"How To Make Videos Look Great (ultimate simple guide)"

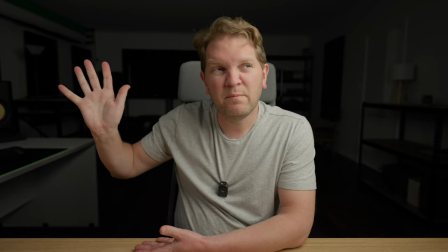8:09 So notice at the minute, I'm kind of blending in a little bit with the background, even though we've got two light sources here lighting me up,
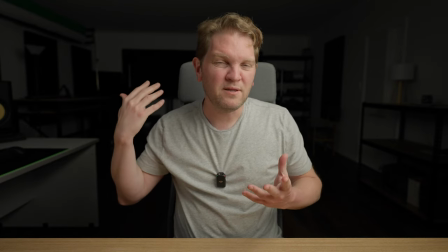8:15 there's kind of no separation between me and the background, other than it being a bit darker and a bit out of focus. We can actually improve the look of this shot even more by adding a third light source. I've got one just up there behind me and above me.
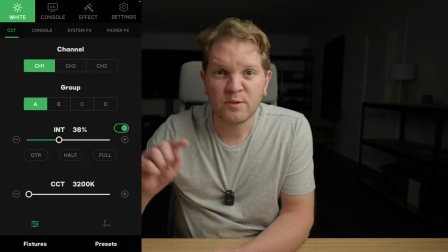8:28 This is called the backlight or hair light or rim light. So just go back to the app and we'll go and turn this on.
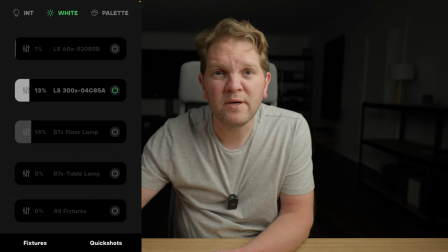8:34 Here we go.
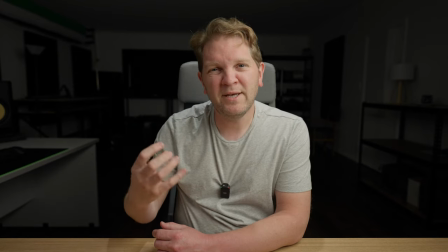8:35 Now you can see I've got a little bit of light on my shoulders here and a little bit on my head and it's just helping to bring me forward a bit away from that background and separate me a bit.
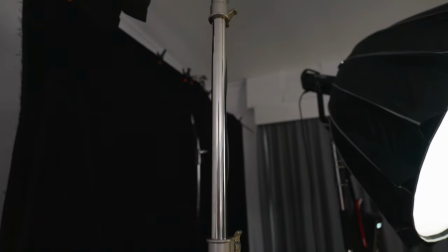8:44 When you're setting up your backlight just check the shot in the monitor just to make sure that you can't see the edges of any stands or any crossbars of any stands.
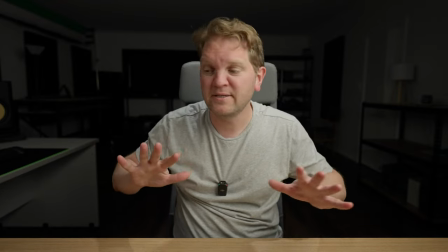8:52 If you find your backlight is kind of spilling all over the place before I fixed it it was lighting up all of this side of
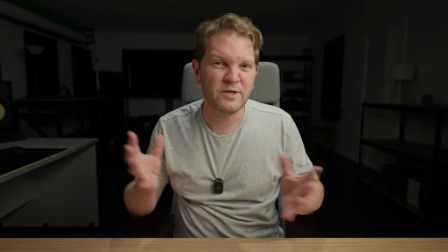8:58 this desk here and just adding a bit too much ambience and I wanted to kind of concentrate that backlight on my hair and my shoulders.
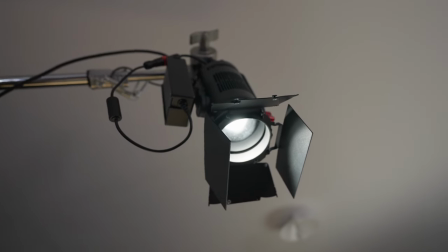9:04 One of the ways you can do that is to use barn doors which I've got set up on the Lightstorm LS60X up there and that just helps to control things a bit more. Also the good thing about the Lightstorm LS60X is that it has a beam control so you can either set the light so it's wide out or narrow and spotlight. That also helps to control the spill. Setting up this backlight can be tricky and also getting the right level of brightness.
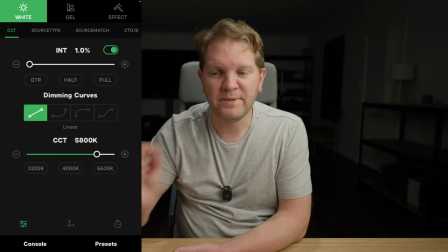9:26 So if I come in here, this light is currently set to 1% intensity, but if I increase it too much,
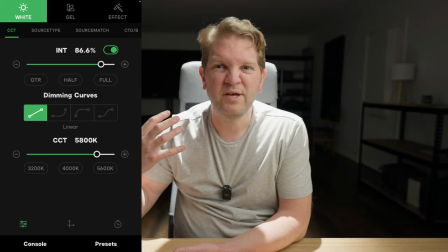9:31 it's kind of going to overpower the shot a bit and it's going to look pretty artificial. So I'm just going to set that back down to 1%. One little tip is that if you're filming yourself and you've got lighter colored hair, then you're probably going to need slightly less brightness when it comes to your backlight or your hair light because it's going to be easier to overexpose lighter colored hair than it is darker colored hair. The next thing you can do is add some lighting into the background to make things look more interesting. So you could do that using practical lights just with a simple table light or spotlight. If you're going to use these kind of practical lights, if you can, try and get them to be dimmable. But just be careful, some dimmable lights will actually create flicker in your videos. As an alternative and probably what I recommend is to buy filmmaking focused lights, even if they're the more budget end. These lights usually let you control the brightness a lot better and they usually are not going to flicker when you're recording video.
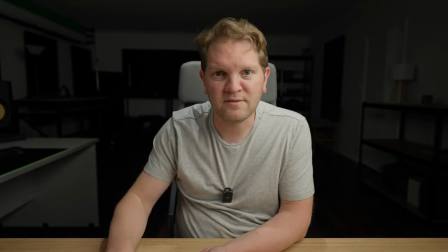10:20 Let's go and add some lights into the background there using the Sidus Link app. Let's start with this table lamp over here.
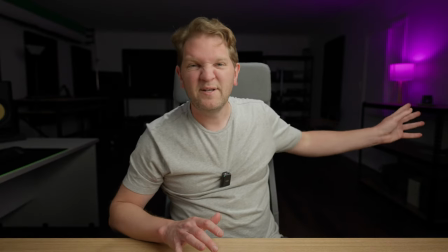10:25 I'm just going to turn that on and you can see now we've got a little bit more interest going on in the background there.
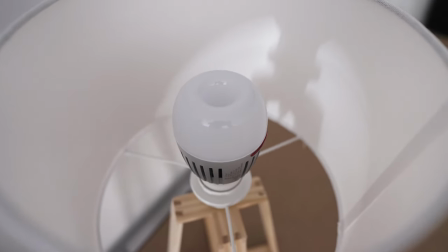10:31 Inside that table light I've got an aperture bulb which means I can set the brightness and because it's an RGB light I can actually set the color as well so we've got that set to kind of a purpley color.
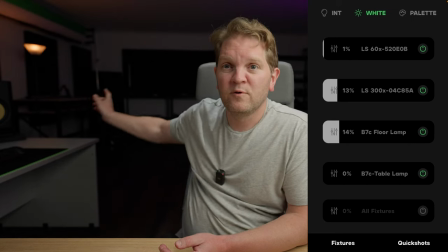10:39 Let's go and add another light. We'll go and add this floor light. Again it's just adding a little pop of color.
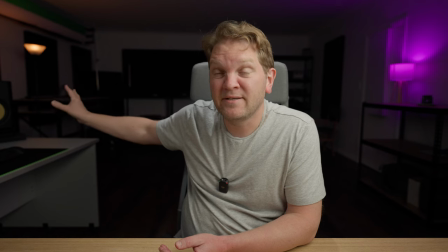10:44 We're not really using these lights at these intensities to make the background brighter.
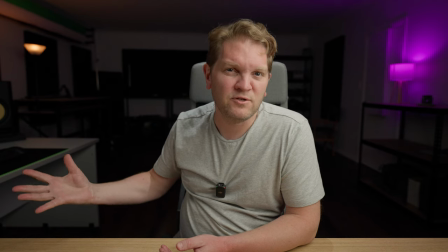10:48 At the minute we're staying with a kind of a low-key style image so I'm not setting the brightness of any of these lights particularly high.
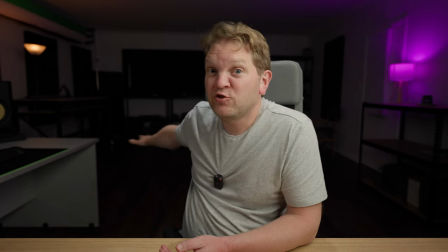10:54 The next thing I'm going to do is I'm going to turn on an LED strip light that I've got down there. Again this is from Aputure.
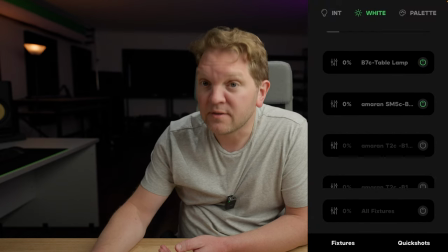11:00 I've actually done a full video on that. I'll put a link to that in the description. So let's go and turn on that strip light and I've got that set kind of a purpley blue color.
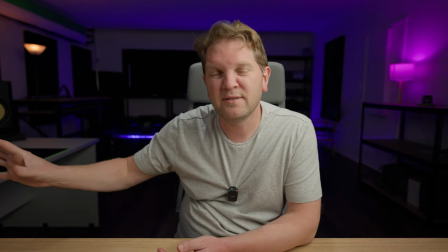11:08 We're just building up little pockets of color in the background there.
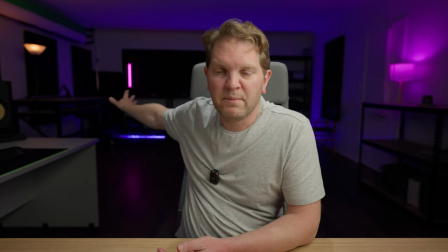11:11 The next thing I've got is this aperture tube light set to a purpley pink color and we've got another one just there set to a yellow color.
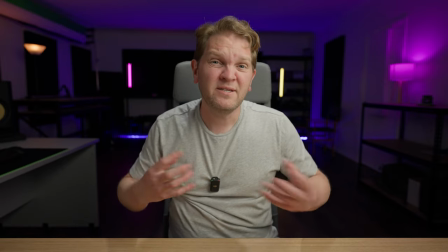11:18 So even though we don't have anything particularly interesting to look at in the background, just adding a few lights and a bit of splash of color makes things more interesting.
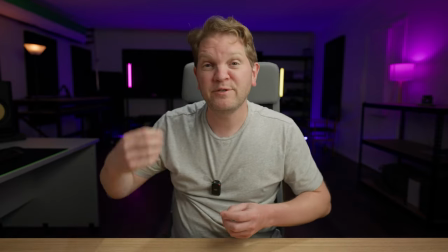11:24 So at the minute we've got this low key style image but what I'm going to do now is transform it to a high key style just so you can see the difference.
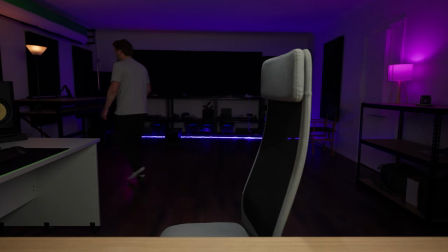11:31 What I'm going to do is I'm just going to turn on a couple of these Pavo tubes because they don't have a wireless app control.
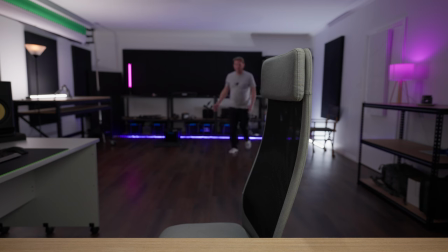11:37 got one down here as well and we're starting to brighten up the room a bit now and create a slightly higher key looking image.
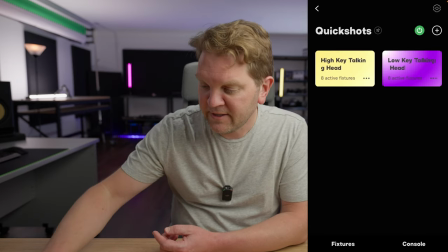11:42 What I've actually done inside the Ciders Link app here is I've actually set up a quick shot preset for a high key talking head shot.
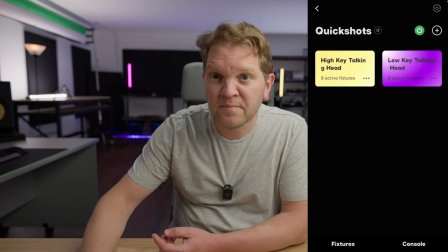11:50 At the minute you can see it's already looking a lot brighter but if I tap this button now watch what happens. It's going to reset the lights, change the colours.
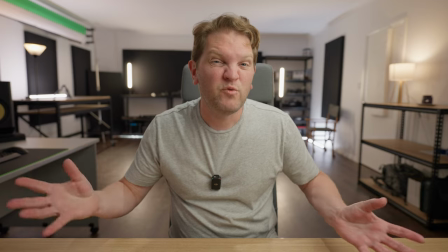11:58 Now we've got an even higher key looking image. It's a lot brighter, more approachable and a lot less dramatic.
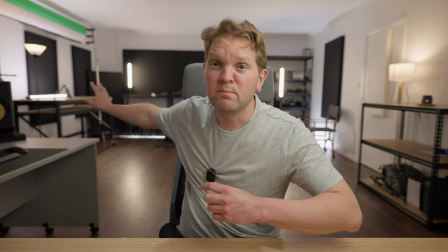12:03 Also what I'd probably do for a high key version of this shot is I'd move those tube lights either out of shot or turn them
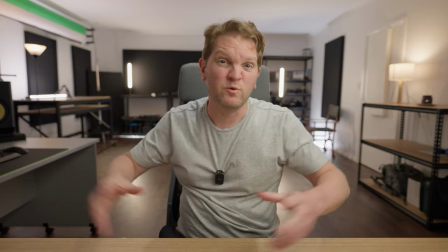12:09 around so they're not directly facing camera just so they can bounce off walls and create softer overall feel to the lighting.